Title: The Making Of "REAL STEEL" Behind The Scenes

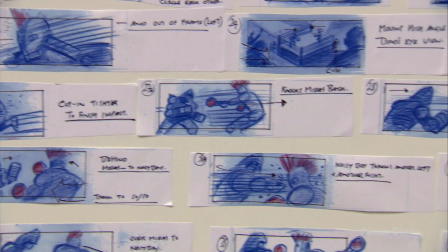[16:40]
I really looked at the story, and what I wanted to do is create a character, a character that somebody would relate to. That humanizes them.
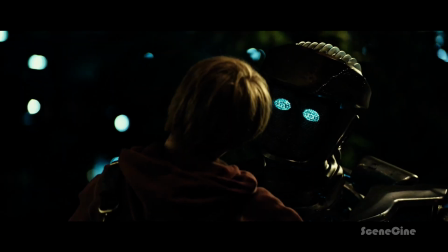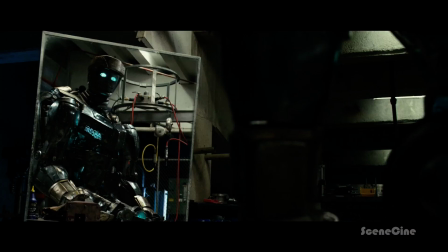[16:53]
I mean, they're all very different. For Adam, he was our everyman. He needed to be somebody that everybody could project themselves onto and relate to.
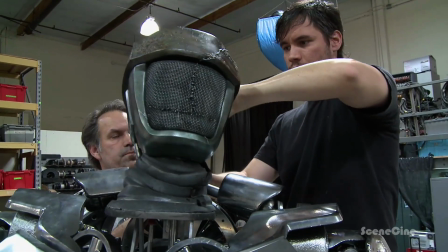[17:01]
He has more of a metal finish on him. And the fencing mask became a way to say, you know what? His identity is somewhat hidden. You're going to have to work a little harder to get in to see him.
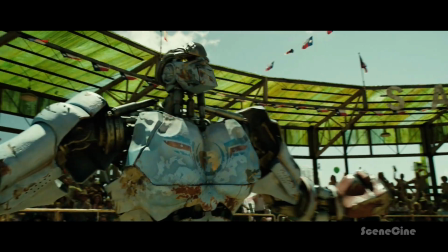[17:12]
I mean, ambush, bigger, more beat up, kind of like an early 60s muscle car that's faded out in the desert.
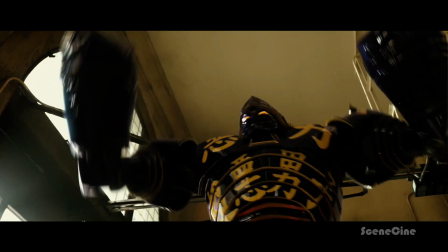[17:18]
And then there was Noisy Boy, who looks like a show car.
That was dupe of some good luck.
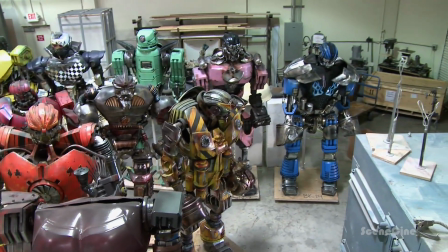[17:22]
We also built all those background robots, so we had to pack it all up and go up to Michigan.
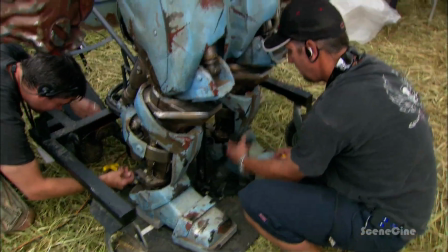[17:29]
But, you know, when you get there, it's like, okay, now it's time to jump in and bring these things to life.
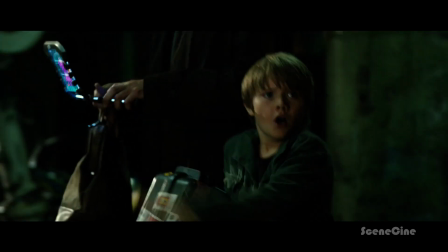[17:35]
We have 19 robots, each with great personality. Each one has their own mystique, a whole kind of story behind them.
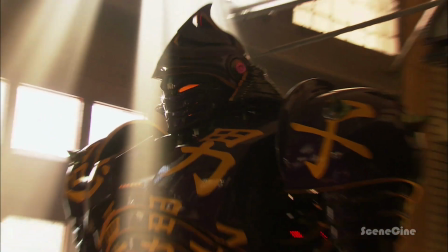[17:43]
The robots are very, very sexy beasts.
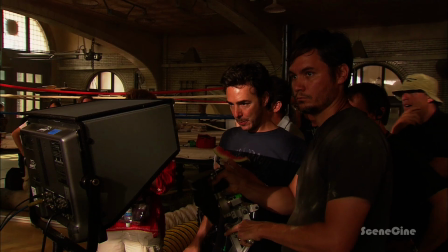[17:47]
And I got to tell you, these puppeteers who operate them are actors in their own right.
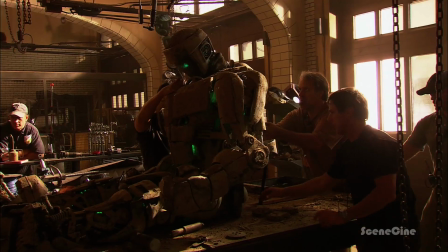[17:54]
They're actually SAG actors because these guys make this a living, breathing character.
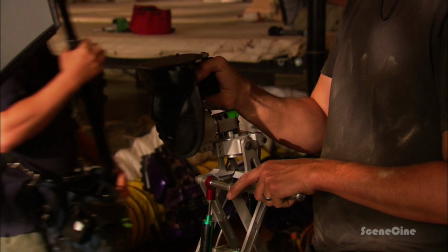[18:01]
We had a replication of Adam, very similar to what we did back on Jurassic Park.
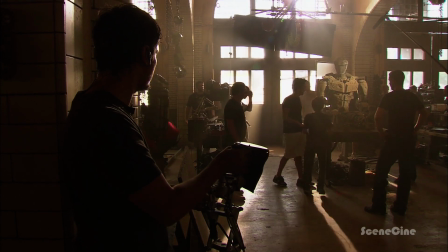[18:07]
Whatever Jason did moving the head and what the other guys did moving shoulder area and neck, it translated in real time one-to-one right to the Adam puppet. When I first saw those real robots being puppeteered by these genius puppeteers moving, I instantly turned into a ten-year-old. Standing next to a ten-year-old we both had the same looks on our faces. I look up and I mean I feel short because you have a robot seven foot six, you've got Hugh six foot three, so here I am and I'm just, I'm gonna have neck problems by the time this movie's done. When we turn him on, it's probably the most pivotal and important moment in the entire film.
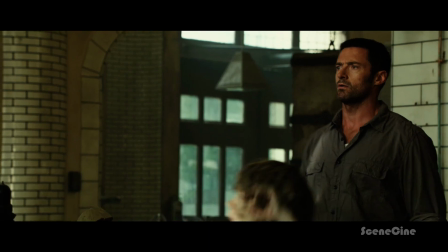[18:51] Whoa, whoa, whoa.
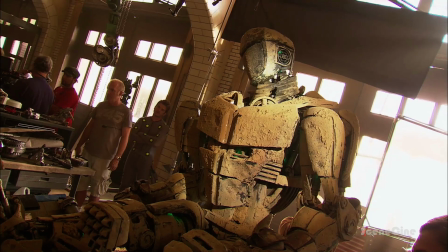[18:53]
And to see this decrepit, old, mud-covered robot sit up and look around and start mimicking this little boy.
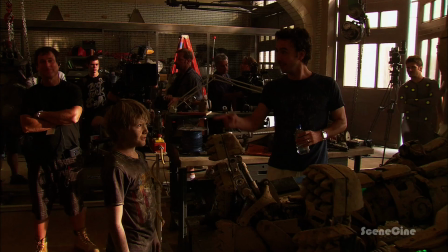[19:01]
And to watch Dakota play with Adam and move with Adam and marvel in this amazing thing that he's found in a junk pit.
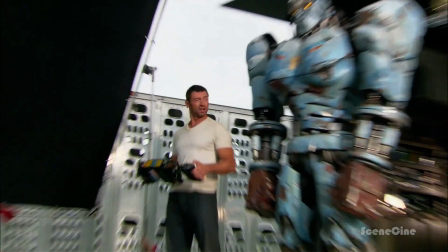[19:12]
He just melts your heart. Having the real robot for the actor, it makes a huge difference.
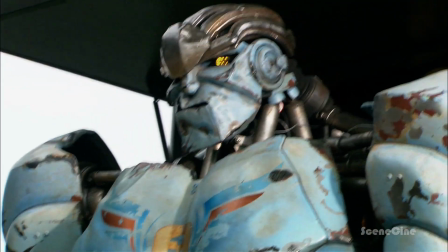[19:20]
You can't help but being drawn into the magic. I thought I was going to be playing against an invisible robot that I would have to pretend is in front of me. And we have been given this unbelievable luxury. You know, you watch the movie, you can't tell anymore which were real, which aren't. but I'm so happy that we adopted that hybrid strategy partial visual effects partial real yeah
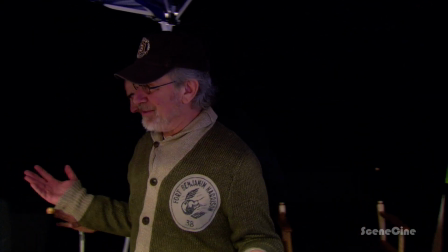[19:47]
it's coming to life just coming to life okay
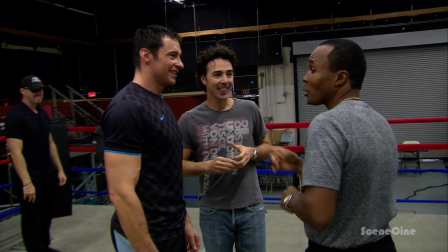[19:53] yeah I want to show you my rope man
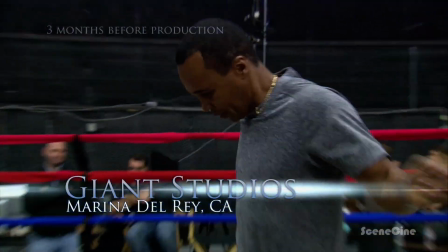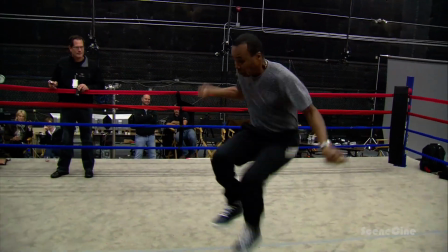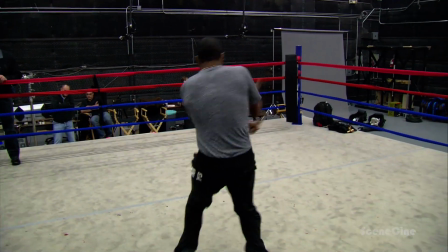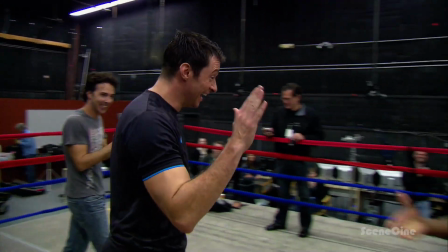Sean said to me it's really important that people believe that you're boxing I said, absolutely.
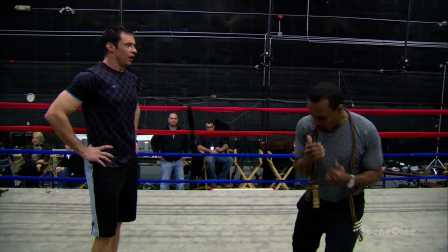[20:23]
And he said, so I was thinking of bringing in Sugar Ray to work with you. And I was like, yeah, I think that might work.
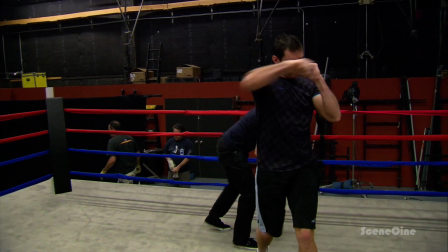[20:28] So Hugh, show us your right cross, and Ray, any tips? How's that look?
He's a good student. He listens well, and he takes it in. He digests what I say, and it comes to life. I was a little intimidated meeting him at first, particularly getting in the ring instead of boxing with him.
Here.
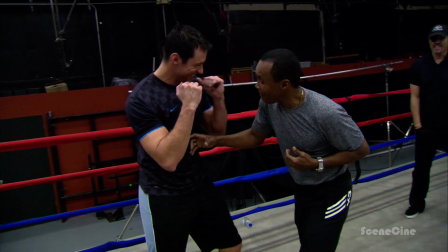[20:46] Oh, come on. Yeah. Come on. Oh.